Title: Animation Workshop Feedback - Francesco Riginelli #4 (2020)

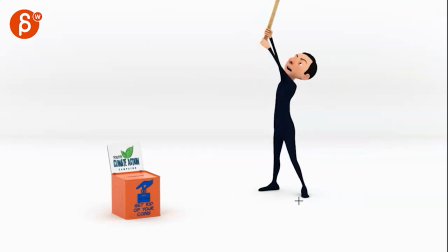8:12 Like that rotation is good, but then the toes feel really, really locked and it kind of really, bam, locks into this as well. Just sort of a bit of a side bank to align with that leg here.
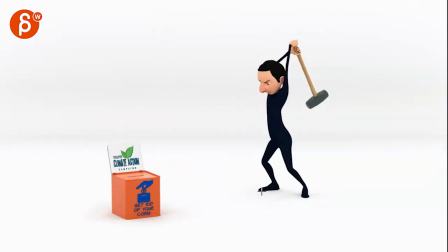8:23 And I almost feel like that roll comes a bit soon. I would wait a little bit and have that foot roll because he's going out so far.
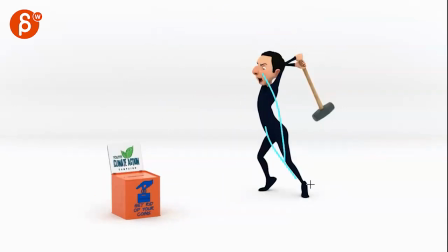8:33 So far high, I mean, like stretching. And again, that would be banking this way to be a bit more aligned with that foot.
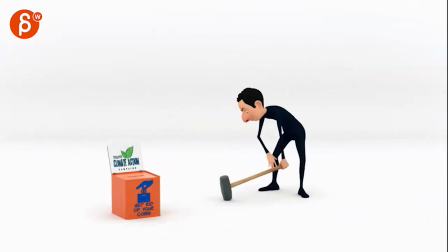8:40 The scramble is really nice.
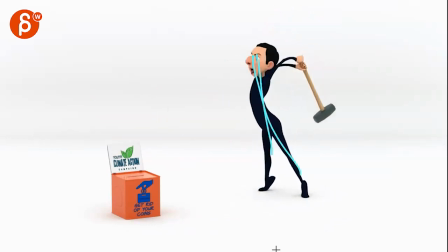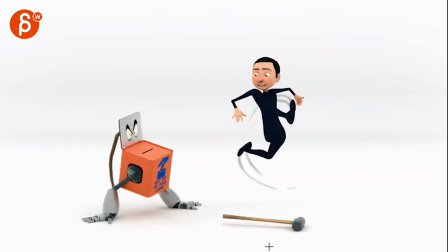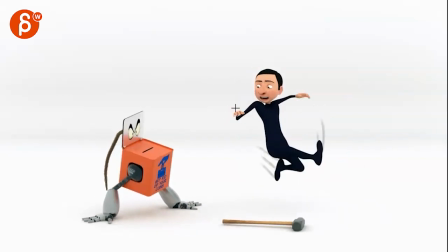8:52 It's a bit sticky there. Your IK kind of starts to pop back here, right? And then it's kind of stuck there in space. So watch out for some of the spacing issues.
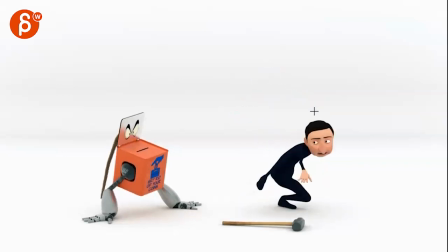9:04 Same thing here, where it's kind of pivoting off of here. And then it goes back down. Just look at the spacing a little bit closer. The box is really cool though. You got some nice detail here already on the fingers. And a little bit of spacing stuff on the hair. As the thing goes up here and starts to drag, then it suddenly goes up because this pulls,
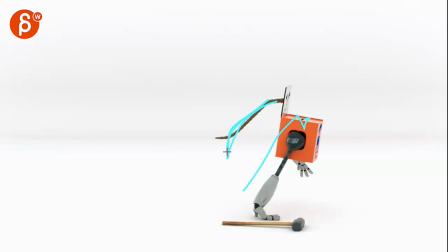9:33 but then that to me would be a shape that's more like that where it's rounded out,
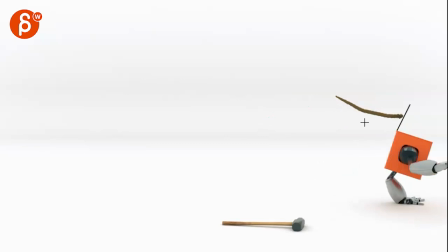9:39 flowing into this. And that ending is okay.
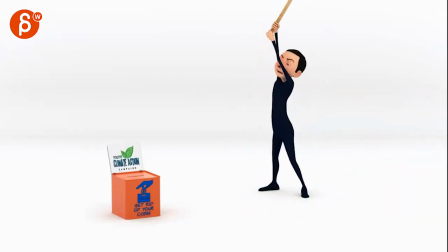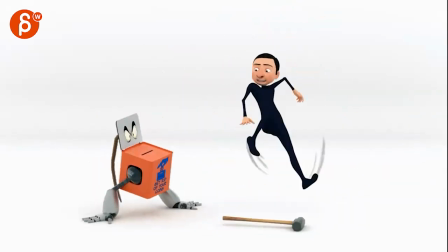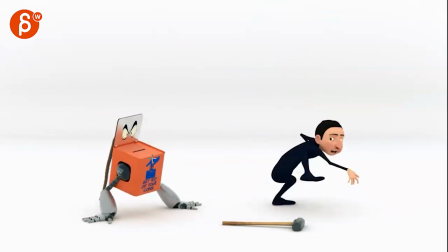9:53 Watch out, this feels a bit almost like a linear key. If I feel like a little bit of an ease out, but I would probably push the rotations a bit more.
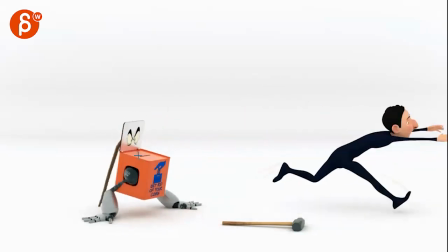10:00 I mean, you have that in there. There's something that just feels a bit simple in how you go over this way.
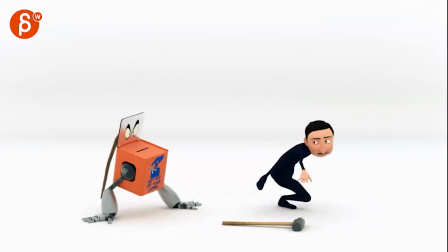10:07 Maybe you can push that arc up a bit more, so then it can come back down into that. That could be maybe pushed a bit more there. Such a funny box. I love it.
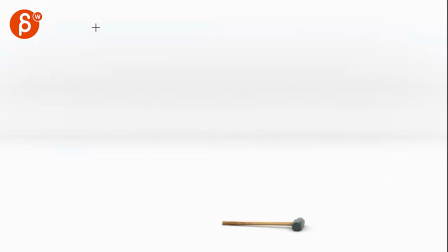10:18 And that's kind of that. Picky, picky, picky, but it's looking really, really good. All right. There's an email. You can sign up. You can start whenever you want. You can submit whenever you want. You get 16 submissions. Either way, a like and subscribe would be awesome. All right. Thank you.